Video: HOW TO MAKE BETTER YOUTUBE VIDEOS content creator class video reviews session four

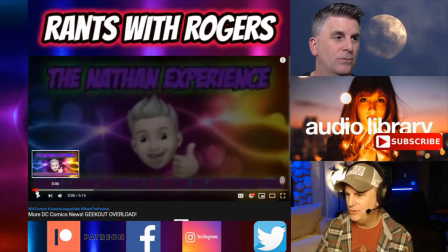[12:24]
What I would have done is do your little real dark around.
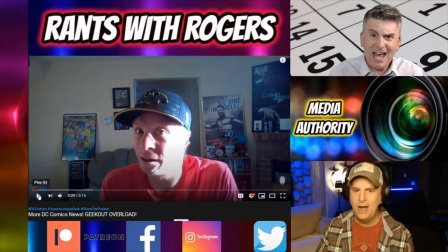[12:28] Things are about to get real dark around here.
I would have done that right off the top, okay?
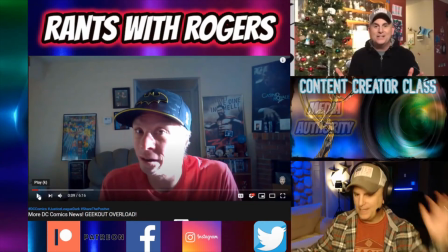[12:34]
Instead of putting your branding stuff right there, I would have done that right off the top.
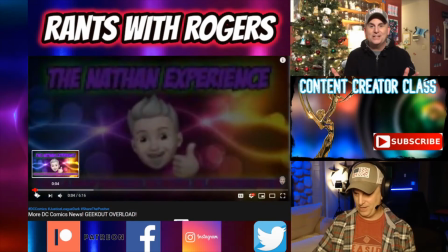[12:39]
Then I would have gone to this, okay?
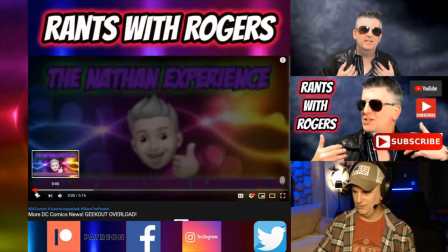[12:42]
For no more than, I would say, since there's no moving images, I mean, I would say maybe no more than 5 seconds.
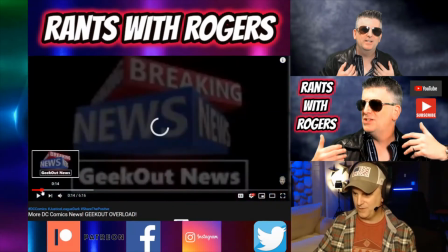[12:49]
And then I would have gone straight from that to this,
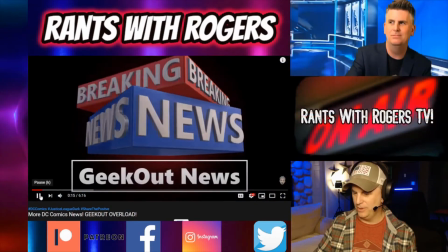[12:53]
the breaking news thing, but only for maybe 3 seconds on that, okay?
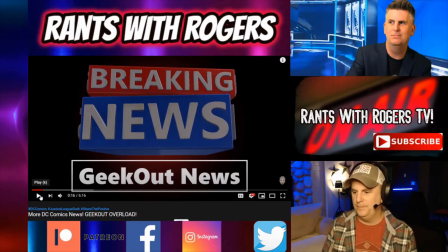[12:58]
You don't want to have these things going for too long. So start with your tease, you on camera,
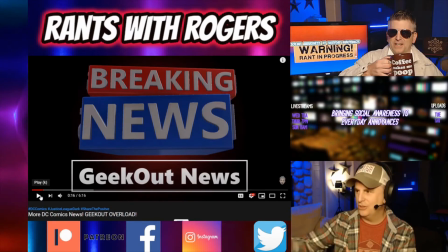[13:05]
do your branding, go to the breaking news, and then get into your video, okay?
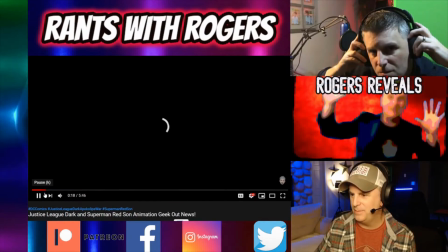[13:11]
I think that is a better way to stack that.
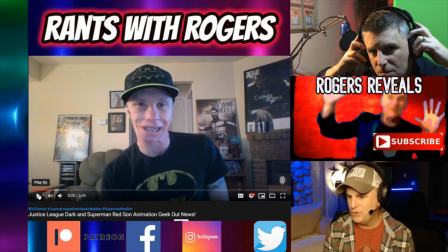[13:13]
Back to my channel, The other issue too, and Nathan, if you could maybe mention in the chat, I know you're here, so that's awesome, what you're using.
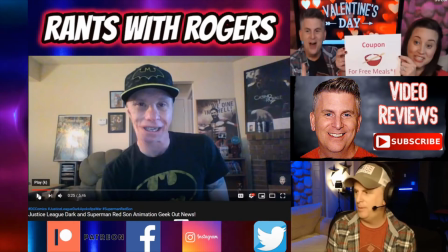[13:22]
I think you're either using a laptop, probably, or a phone or something.
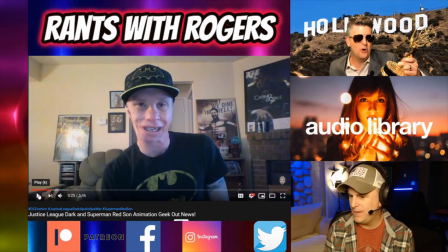[13:29]
You don't have a
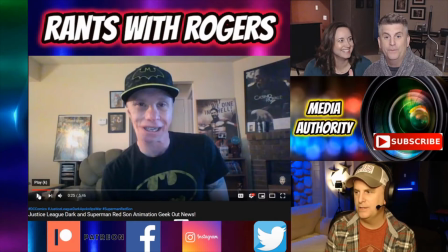[13:37]
external mic. It doesn't sound to me like the audio is pretty hollow. And so it sounds to me like you're just picking it up off of whatever your video source is.
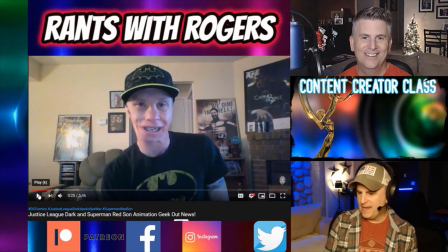[13:45]
So one thing that you could do is, I look at this shot,
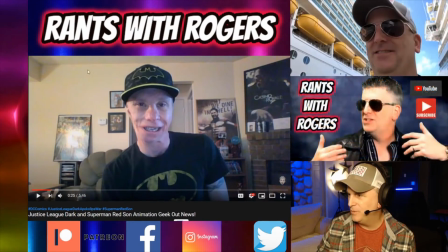[13:51]
Nathan, you see there's a lot of wasted space over in here, okay? And I love this stuff.
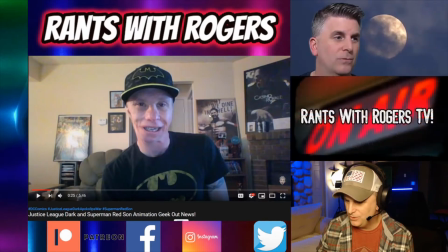[13:59]
That stuff is good. So what I would do is tighten that up just a little bit, okay?
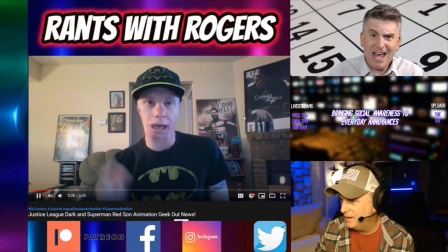[14:09]
You also have some light splash coming in. It's not bad. It doesn't bother me too much, to be honest with you.
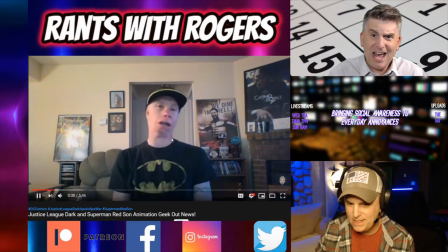[14:16]
But just be cautious of that.
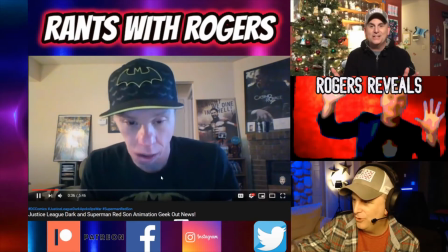[14:20]
Your lighting you need to get that lighting a little bit more in the front versus,
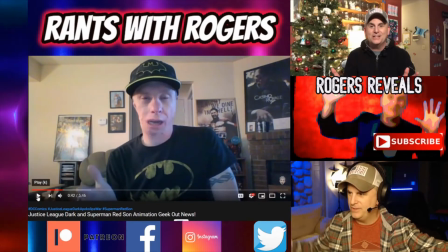[14:25]
it looks like there's a light over here on the side, and then there's some outdoor, you must have a window or something over on your left side.
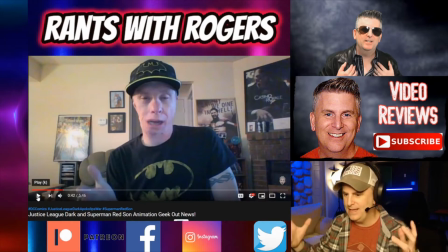[14:32]
And so try to get that lighting coming. Get a ring light if you can.
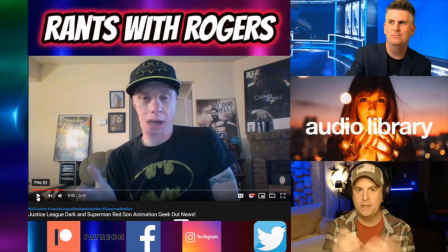[14:37]
They're really cheap. I mean, that's what I'm using right now. It's the only light I have.
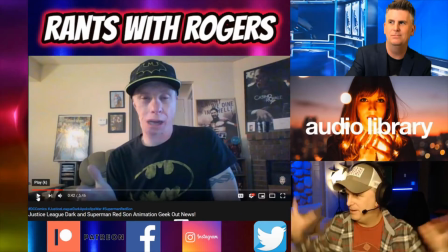[14:43]
And try to fill your face out a little bit better than having all that stuff. Because see how that's kind of blue?
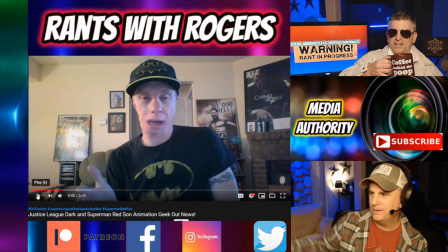[14:49]
That's from the outdoor lighting, okay? It's your phone, yeah.
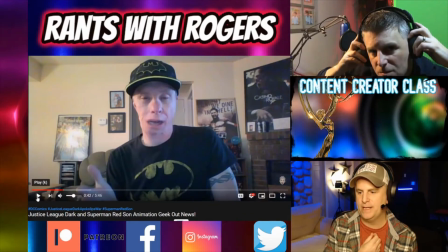[14:54]
So they do make little lapel mics, clip-on mics that'll go right into your phone, Nathan, and you might look into that.
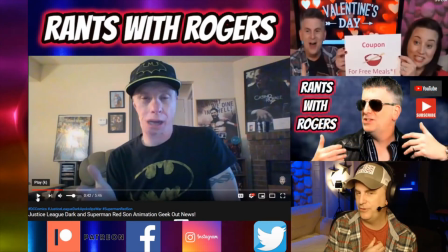[15:01]
I have one. It was literally 20 or 30 bucks on Amazon. It's not awesome. It's not, studio quality, but it's not bad. And it'll
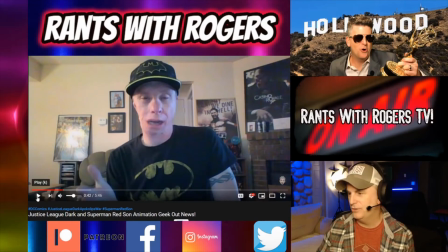[15:15]
plug right into your phone. It has an adapter on it. So look into that. A clip or a lapel microphone, they call them.
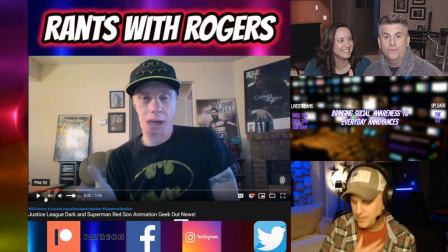[15:23]
That'll give your audio a little more bass, and it'll be a lot better.
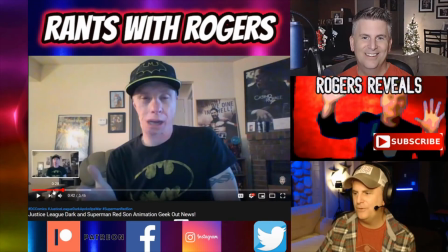[15:28]
I would also save the plea for subscribers and all of that you do.
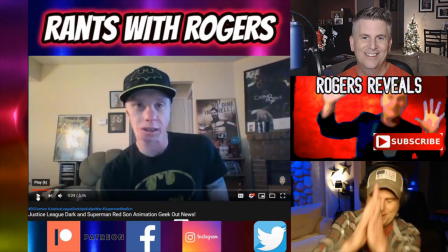[15:34]
It was funny how you did it. You please, you don't want to look too desperate, but it was kind of funny.
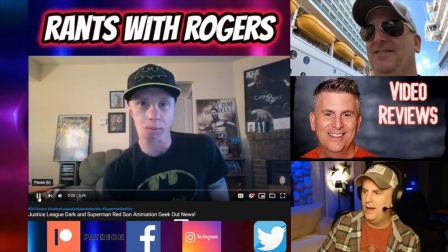[15:39] Channel, the Nathan Experience. I am Nathan.
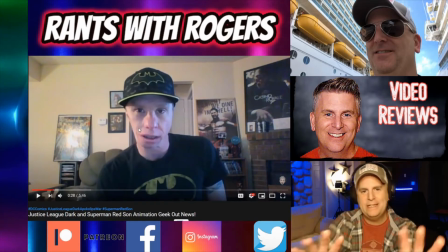[15:42]
Introduce yourself, but wait until the end to do all that,
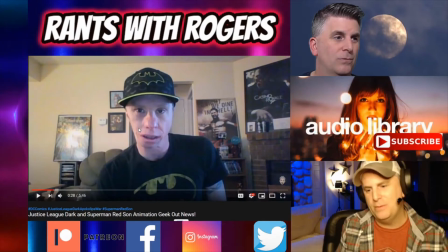[15:48]
because honestly, who's going to subscribe to you when they haven't seen anything yet, right?
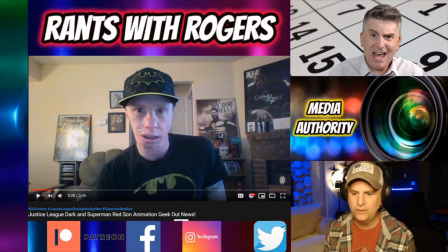[15:53]
So it doesn't do you any good to make that plea until you've actually provided some content for them to watch, if that makes sense.
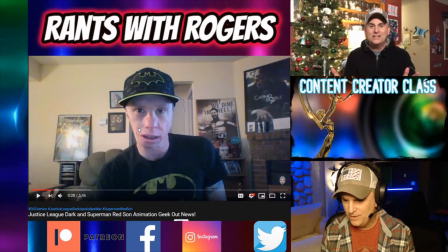[16:02]
So wait until the end for that. Okay. Now, what I do like, those are some things that I think you can work off right off the top of your video that'll really help.
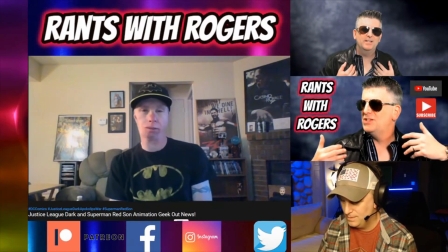[16:16] Now, I hope you guys are having a wonderful day, just as much as I am, especially with the news I just got.